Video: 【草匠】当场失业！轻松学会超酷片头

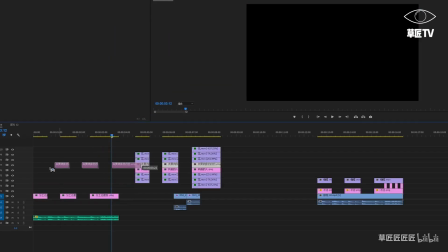背景已经好了有一个主体的字主体占我整个视频的大部分
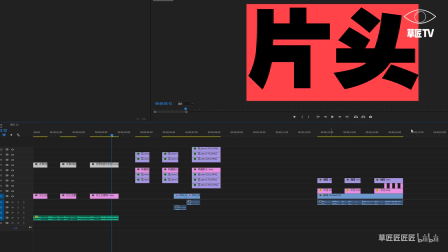我想要给大家增加一些背景来装饰一下就有这些发发
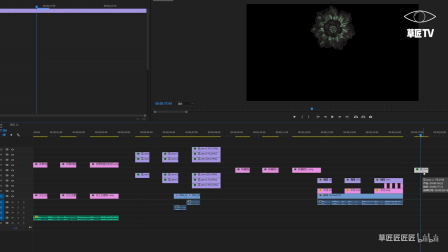这个花的话我把它单独提出来它是我在淘宝上买的一块钱几毛钱都买得到我要告诉大家一个很重要的就是
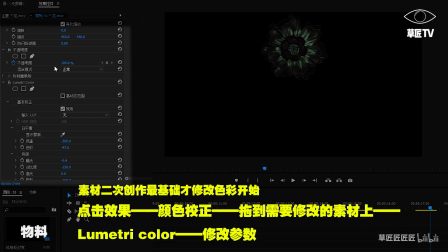对你的素材进行二次加工这个非常重要我进行二次加工就是调色它本身是什么颜色呢我们来把它剪切掉它本身是一个这样的这个花很像过年那种
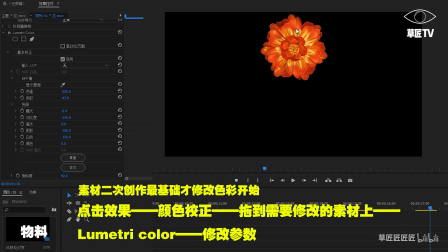但是我拿过来了以后进行了一个调色用颜色矫正里面的快速调节工具Lumetri Canon其实这个调色就是凭感觉的因为我想让它整个颜色没有那么的艳丽所以说就调了一个饱和度
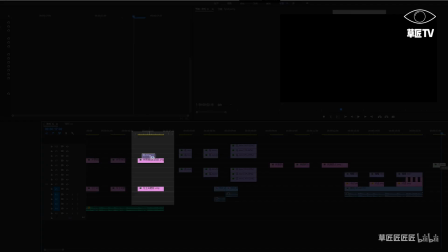调了色温以及色彩但是整体的话还是要把它放到你的背景上来看把它放到下面一层这样它就在上面一个字体的下面了
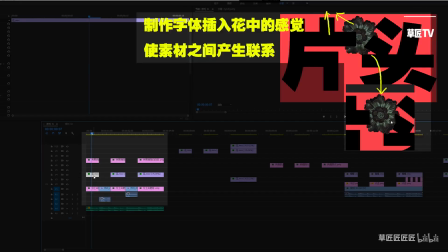这个花是有一个整体的在开的那种感觉我想要这个字和这个花有一些连接所以说我复制了一层
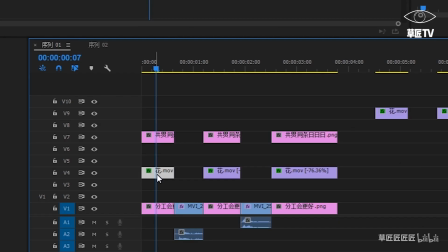先按out然后点击这个视频素材左键拖出来
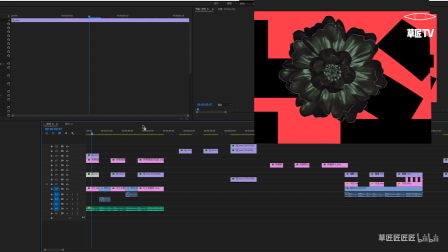它就是复制复制出来一个你看它的复制在它头上了是吧复制在它头上以后我要做一个什么事呢
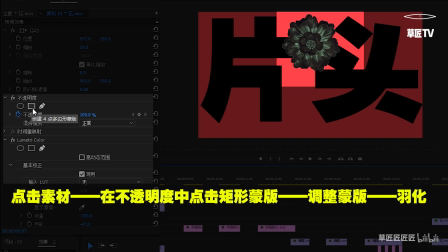就是增加一个透明度的遮障点一下这个这个字就被镶嵌进去了这个遮障你可以自己去挑蒙版的一个语画自插到这个花里面的那种感觉
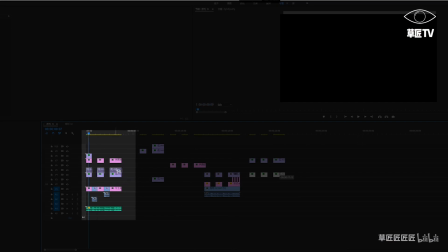这个结束以后我开始复制这个素材因为我想把它更多的放到里面
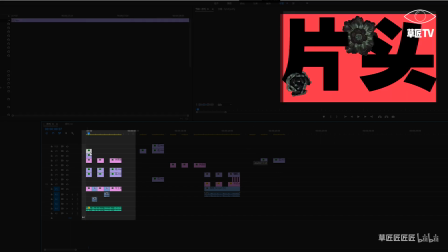第二个以后也是同样的原理出现了这种字体插到花里面的感觉咱们这个操作的话是需要有一定的Premiere的操作技术才能够达成的你还不知道怎么导素材或者是哪个键是什么用处的话可以去看一些基础的教程好 现在就是达到了一个这样的效果
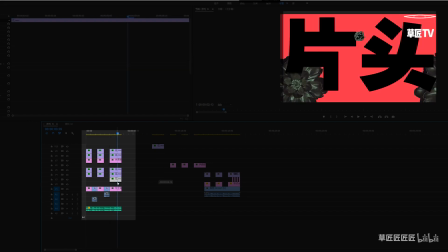这样看整体有点单调所以说我又加了一个这个素材反正它们三个颜色是一样的没有什么违和感好 整体它就是这样的但是你会发觉整个画面就是没什么意思
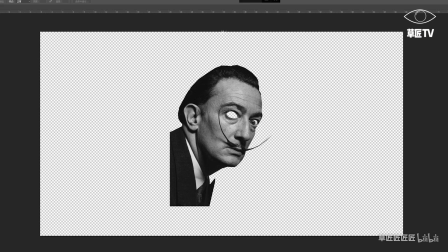于是我就去找了一些图片比如说类似于这个达利的图片是我抠出来的看到它在这里我只做了一点点的动态
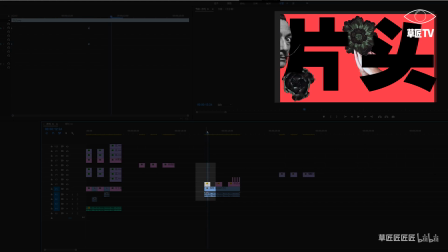就是从外面然后进来这个方法很简单就是做关键针
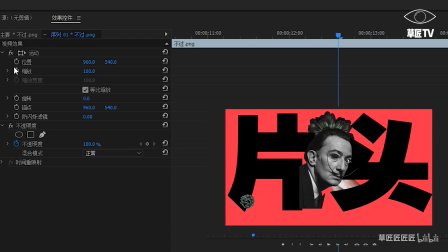当你抠好了把素材拖进来的时候一定要关注这个这个非常容易点一下这个运动你会看到有一个中心点我要做的是这个图片从这个边上以这样的一个状态进来
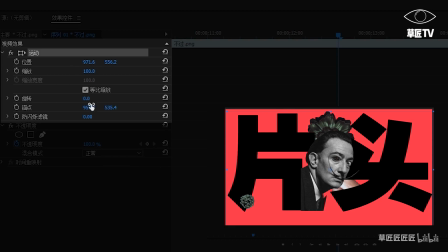所以说这个中心点不可能是在中间如果是在中间的话它的旋转就是这样的是以这个中间为中心的所以咱们把这个中心点拖到下方到下方以后你就会发现它是这样的了可以有一个这样翻转的感觉
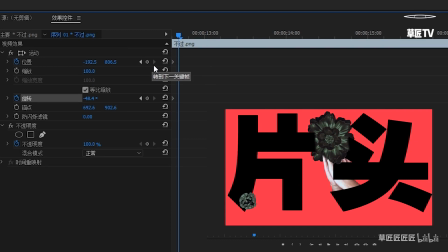这个时候可以给一个关键帧给一个旋转的关键帧一般三帧的话可以看到整个运动的趋势两帧的话就很快速地弹出来所以说我们可以三到四帧
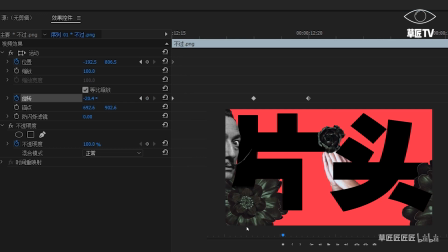就是这样看到了吗我觉得太单调了特别是整个主体太单调了
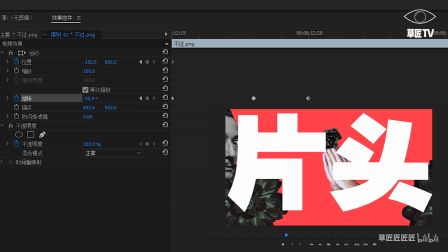就是说加了一些这个字的一些黑白交替这个很简单
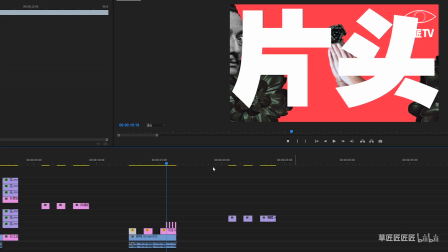你打开你的PS不是有片头两个字吗改变它的颜色你就不用去做什么效果直接用这个交替的就可以有一些闪烁的感觉
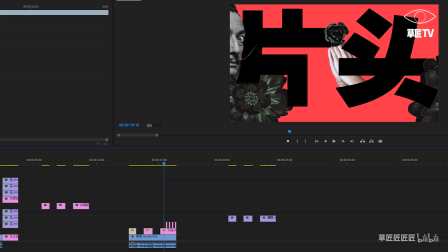整个画面是有平衡的这边比较拥挤然后这边比较少我就加了一个丢了的祈祷之手
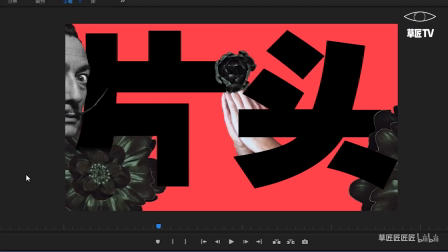直接把它放到字体的后面就行了我觉得缺少一些动态的东西除了这些花在洞以外就蝴蝶淘宝有那种三块钱一堆的
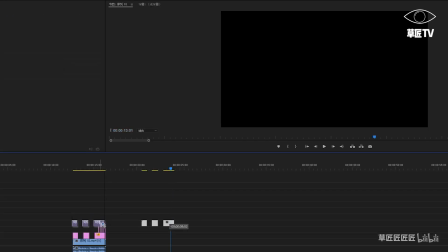论金来卖的透明通道的东西就很方便的是你可以不用AE去做一些效果这个视频直接放进去以后
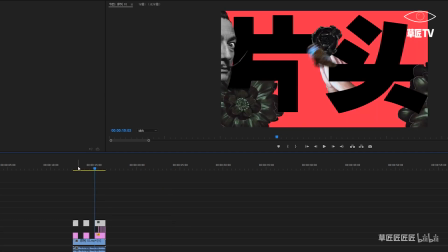就是一个透明的通道它下面可以放任何的东西像做这种简单的片头根本不需要任何的技术其实是在于你对颜色的把控对空间的把控对整个画面布局的把控是最重要的如果我这个视频你看了以后能够让你萌生一点点去剪一个属于自己的片头的想法的话我就已经很开心了记得给我看哦拜拜